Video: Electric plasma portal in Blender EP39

Hey, Blender Bob here. Today we're going to make this plasma electric kind of portal thing. And to do this, well, first I need to do some research. Because, you know, the good thing about the Blender community is that there's always somebody before you who did it, who already did something similar. So the first thing I was looking for was to how to do electricity, you know, sparks and stuff. And I found this cool tutorial by Riotgear. And yeah, that's a good way to do it. So the link is in the description. This is what he did.
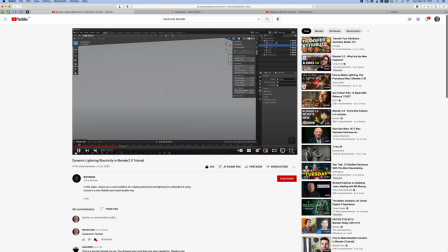(0:29)
He uses the IV generator, an add-on that comes with Blender, to generate the base geometry for the sparks, without the leaves, of course.
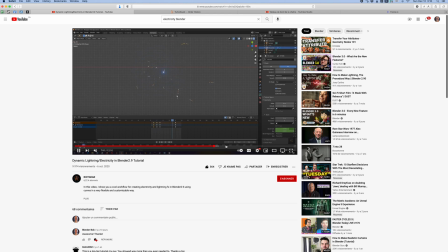(0:38)
He also adds some deformers, and finally, he animates the beginning and the ending of the curves. Thank you, Riotgear, for the inspiration. So yeah, I could have taken the IV generator and created my own thing, but you know, Riotgear was nice enough to share his files, so I shamelessly took his geometry, but I did some modifications on it,
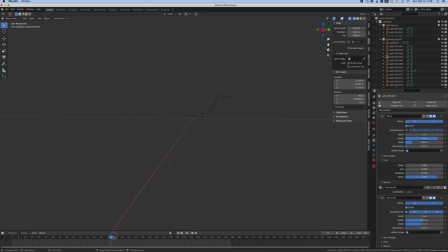(0:58)
so. Let me show you. So this is the actual file that the guy shared, and you can see all the lightning appearing one after the other, and that's because they are animated. And if you select it, you can see all the keyframes here that were done on the curve.
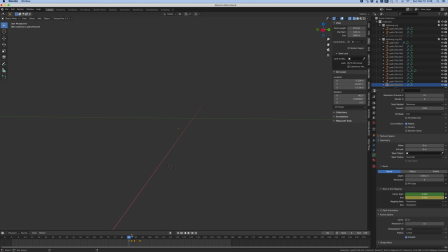(1:11)
Each of them has the same animation, but just offset in time. You can see in the outliner that he animated the factor start and end. And this is what makes the spark grow and then disappear. So as I move the time slider, you can see the sparks appear one after the other.
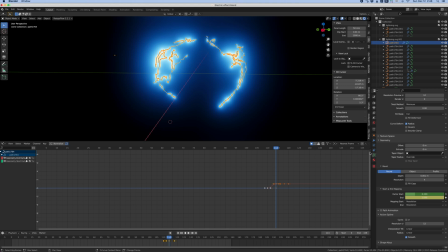(1:27)
In my case, the same sparks are going to appear again and again and again. So what I did was to cycle the animation. So you select a curve, you create a modifier cycle, and it's going to, well, of course, cycle the animation forever.
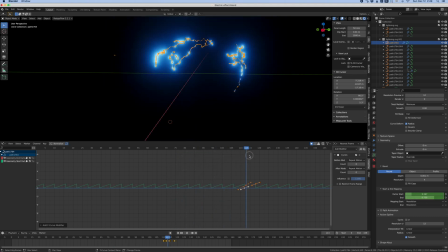(1:39)
So you do this for both curves. And you repeat the same thing for all of the sparks.
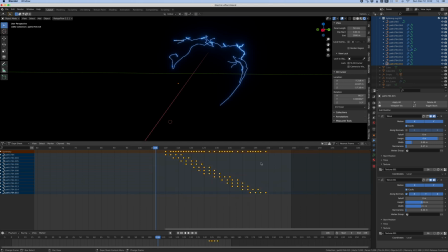(1:44)
And you can see in the dope sheet that I offsetted all of them to make sure that they don't spark at the same time.
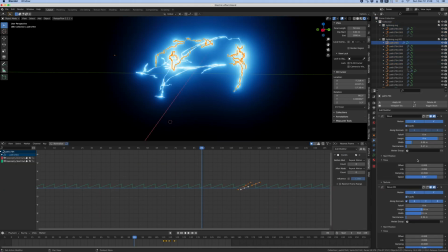(1:49)
I don't want them to be synchronized. He also had some wave modifiers on the sparks, but I got rid of them because I don't need them.
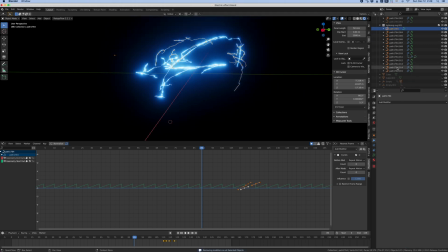(1:55)
My sparks are too small and the effect is negligible. Okay, so that was at home. Now let's move to the office.
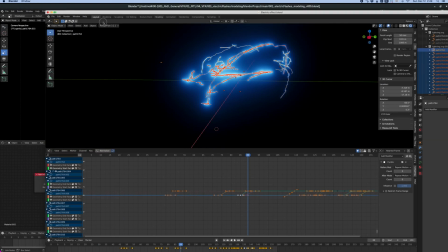(2:00)
Whoop, I'm at the office. Very cool. I'm at home. At the office. At home. At the office. At home.
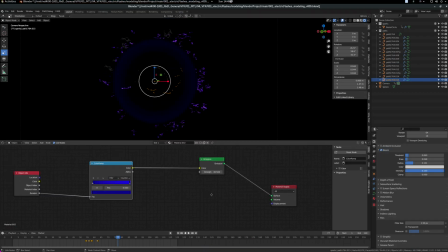(2:05)
At the office. I also changed the shader. So what I wanted to do was to have some variety in the sparks so that they don't have all the same color. So I created a color ramp and I put the random here from the object info into the FAC. And this is applied to all the sparks. It's one shader to rule them all.
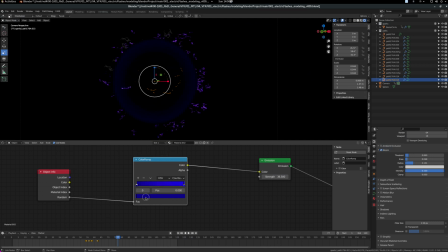(2:23)
And if I change the colors here, you can see that it will change. Here you can see every spark has a different color between the ramp from this kind of a yellow to the blue. And you have some options here to go clockwise or counterclockwise. Counterclockwise.
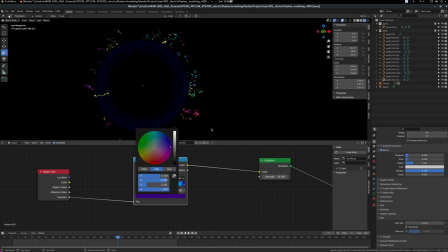(2:39)
That's on the wheel here, so you turn either in one direction or the other. So if I go like this, I go all the way around the chromatic circle. Okay, but now I'm kind of showing you the final result. Let's go back a little bit. Let me show you how I generated these sparks.
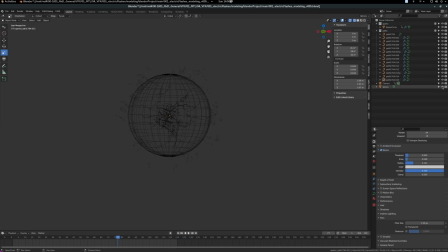(2:52)
Okay, I will turn off the sphere because we don't want to see it. And also I will turn off all the paths that are in the connection, so I got rid of them. So it's very simple. It's just a circle here and I emit some particles. Now it's time to play with the settings. So the amount of particles that you want. So 2000 worked for me. It was a good number.
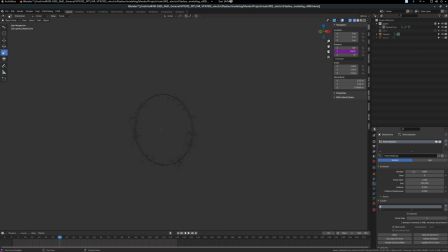(3:11)
So 2000, whoops, not 200, 2000. The lifetime of the particles. So I put it at 8 because the animation to make them appear and disappear lasts 8 frames. In the physics tab, I played with the damp. I put some dampening on it because if I don't turn it on, you will see that everything will explode.
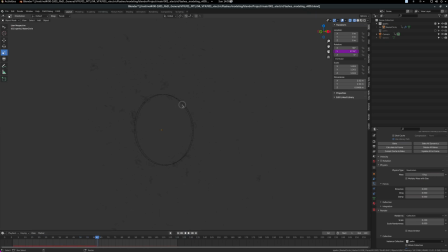(3:29)
It will just go all over the place. And you can see it's spinning. The wheel is spinning here. It's a simple expression to make it run. All I did was to go here, create a new driver, and the expression is simply frame divided by 2.
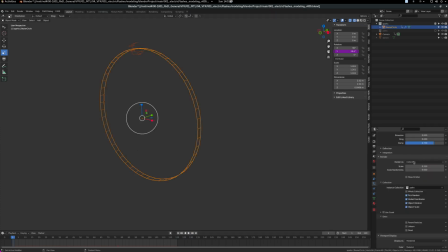(3:42)
If you use a bigger number, like frame divided by 5, it will turn slower. In the rendering here, I want to use a collection, and that's going to be my path here. All the objects of my path are right here and there. I don't need to see it. And then you can adjust the scale and the scale randomness to get the size that you want.
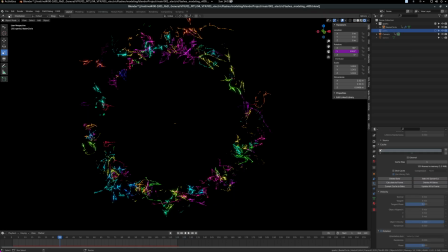(4:00)
I wasn't too crazy about the interior of the ring. It looks too messy, so I thought maybe I could create a sphere that's going to be kind of a black hole in the middle here, so when you turn, you can see it.